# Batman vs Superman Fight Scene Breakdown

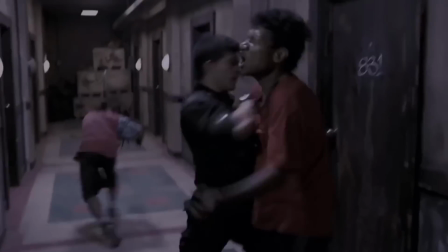(0:05)
I'm Adrian and welcome to Fight Scene Breakdown. Today we're going to be taking a look at the main fight from Batman vs Superman, and just so you know, there are spoilers from the film.
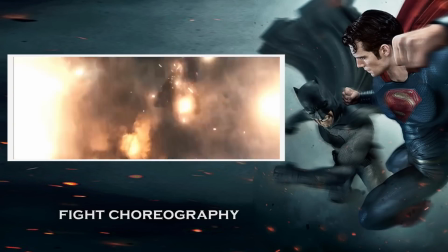(0:13)
Let's begin. Besides a couple of punches and blocks, most of the fight is presentation fighting, for lack of a better
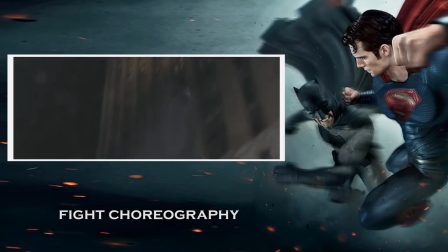(0:18)
term, where we mostly get to see them tackle or throw each other without complex fighting choreography.
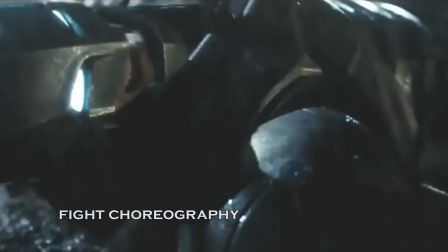(0:23)
It begins with a simple shove from Superman, which actually works perfectly to establish the imbalance of power between the two.
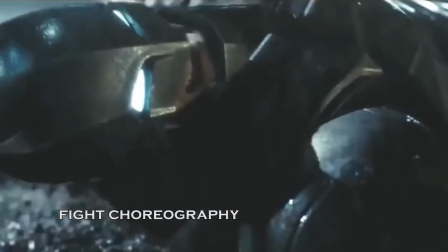(0:28)
Even with the suit, Batman is nothing more than a flea for Superman.
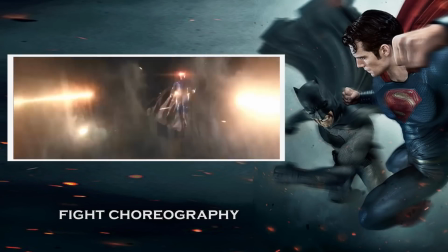(0:31)
Batman then counters this imbalance by employing traps that do little else but anger Superman, causing him to do the mainstay of presentation fighting,
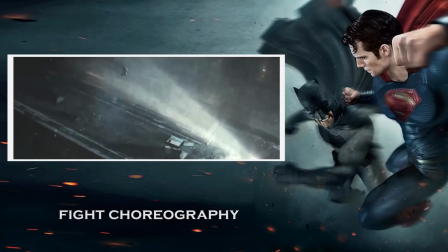(0:38)
performing a tackle, which in this case ends with a throw that would have definitely killed Batman had it not been for his armor.
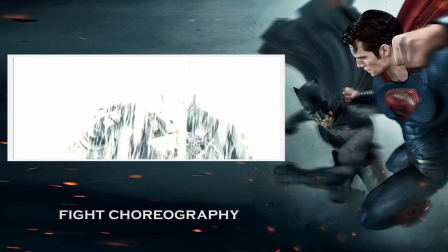(0:43)
Batman then throws a small gas grenade, which is actually comprised of lead, something which according to the Batman vs Superman tech manual from the film,
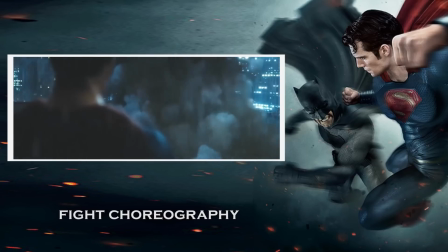(0:50)
Superman cannot see through with his X-ray vision, causing him to quickly dash to the other side.
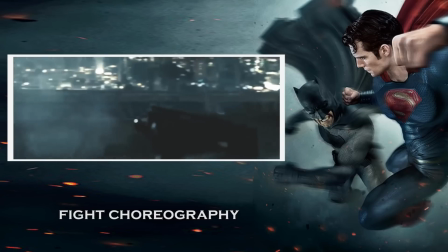(0:55)
It is here where Batman lands his first successful hit, as that kryptonite gas grenade diminishes Superman's powers immensely.
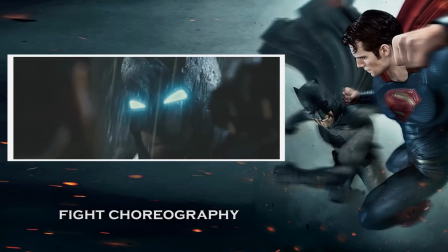(1:02)
He blocks Superman's punch effortlessly, and with a quick headbutt and kick sets him up for a pound the ground kind of tackle.
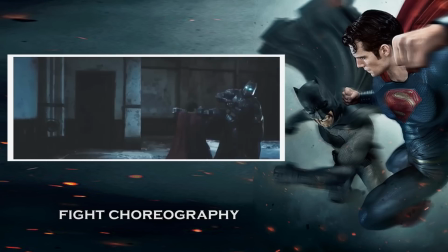(1:07)
Superman regains his powers and counters Batman, but after a second kryptonite gas grenade, things quickly go south for Superman, ending the fight.
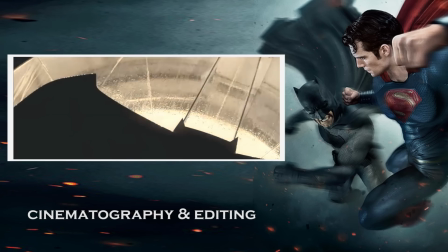(1:14)
A major component of a good fight scene is a face-off. It happens when the two fighters take a good look at one another before the actual fighting begins.
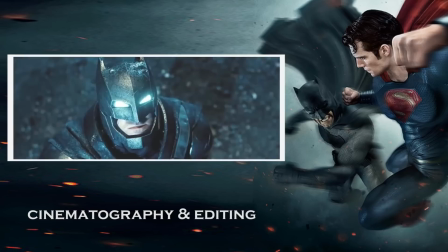(1:21)
You can see it in Winter Soldier, in Matrix, and in Batman vs Superman, where it actually sets up the fight really well.
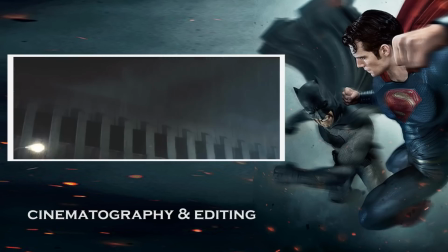(1:27)
Since the previously described fight choreography is so minimal, the good thing is that it all makes perfect visual sense.
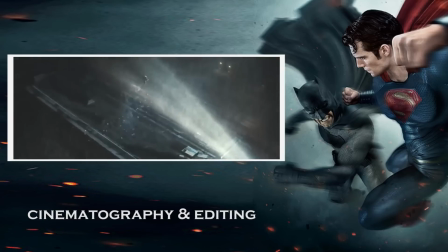(1:32)
The editing doesn't seem to get in the way at all, only cutting when the shot reaches its natural end, such as when Superman throws Batman, and then we cut to Batman crashing against the light,
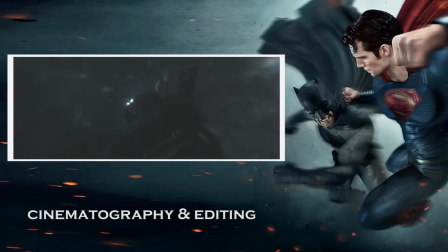(1:41)
and then languishing in pain as Superman slowly makes his way towards him.
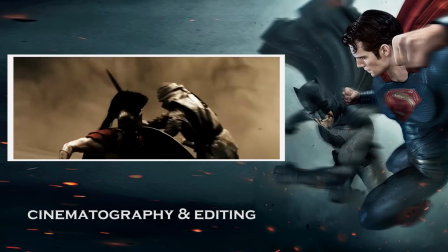(1:44)
Zack Snyder has always had a flair for framing action scenes and visually interesting compositions, and for the most part, he retains his style.
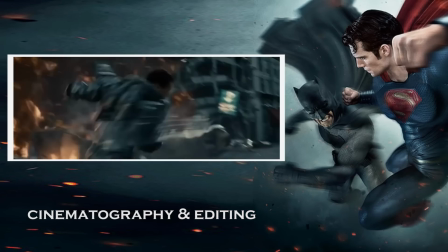(1:51)
It's unfortunate the fight had to take place in such a visually drab location. The Superman vs. Zod fight had much more interesting geography and camera work and was much more impactful.
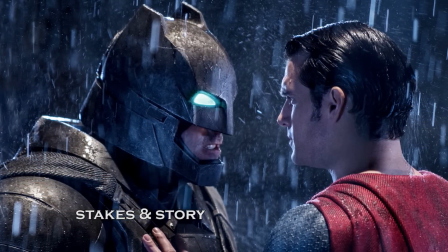(1:59)
It is here where the fight really crumbles under its own weight. This alone could merit an entire video, but I will keep it as short as possible.
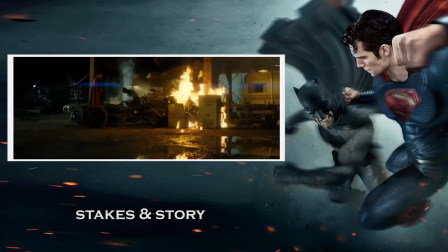(2:06)
For the first part of the film, we were building towards an epic confrontation where Batman wants to fight Superman because he believes he is a destructive threat to humanity,
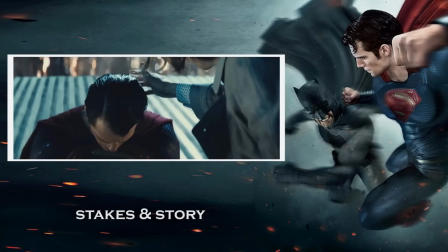(2:13)
and Superman believes Batman is an overly violent vigilante. But suddenly, the entire premise is dropped because Lex Luthor decides to kidnap Superman's mom.
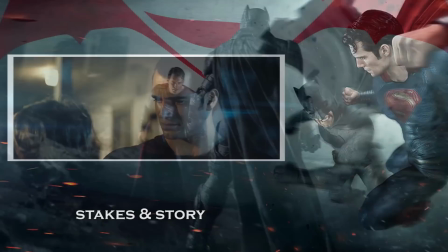(2:22)
Now the fight has shifted to that of an unwanted fight.
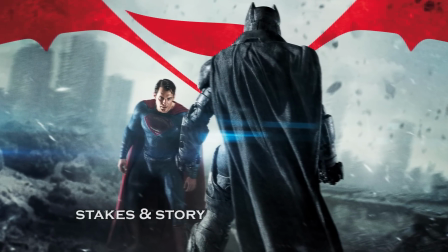(2:25)
Superman did not want to fight Batman, but was manipulated into it by Luthor, and furthermore by Batman's traps.
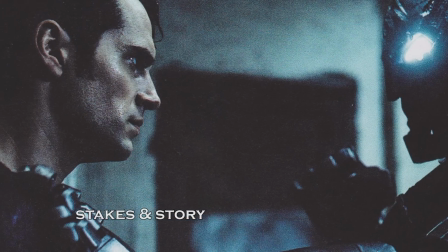(2:32)
We're therefore left with a scene where Batman seems like a bully, and Superman like a confused victim, not the epic confrontation we were promised.
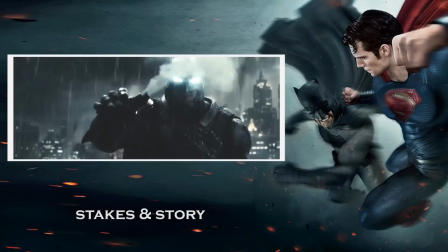(2:39)
In conclusion, the fight was an interesting representation of how a man with no powers would exploit the one weakness of a man with all the powers in order to beat him.
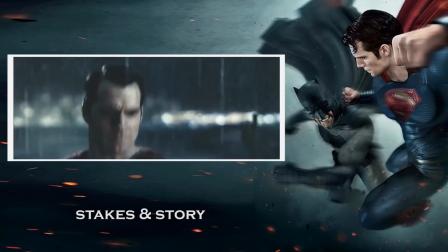(2:48)
It was definitely not worthy of being the entire centerpiece of the film,
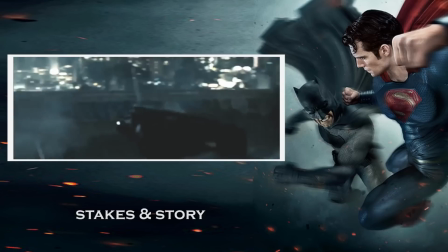(2:51)
as the skirmish was much too short and was somewhat underscored by just how forced the fight turned out to be.
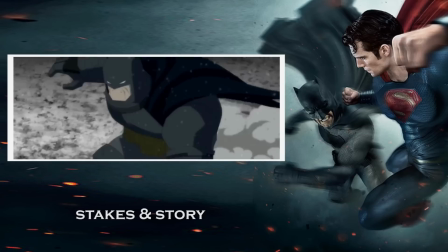(2:57)
I actually prefer the fight scene in the animated film based on the comic The Dark Knight Returns Part 2.
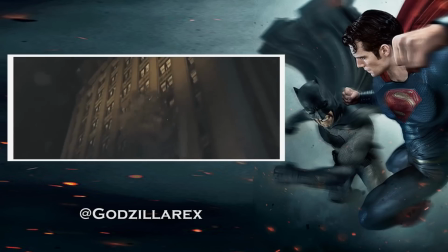(3:02)
What did you guys think of the fight? Which fight would you like me to analyze next? Subscribe and you can follow me on my Twitter and Instagram at Godzillarex.
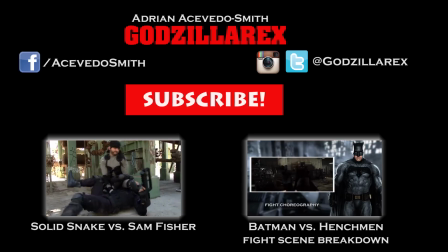(3:08)
See you next time.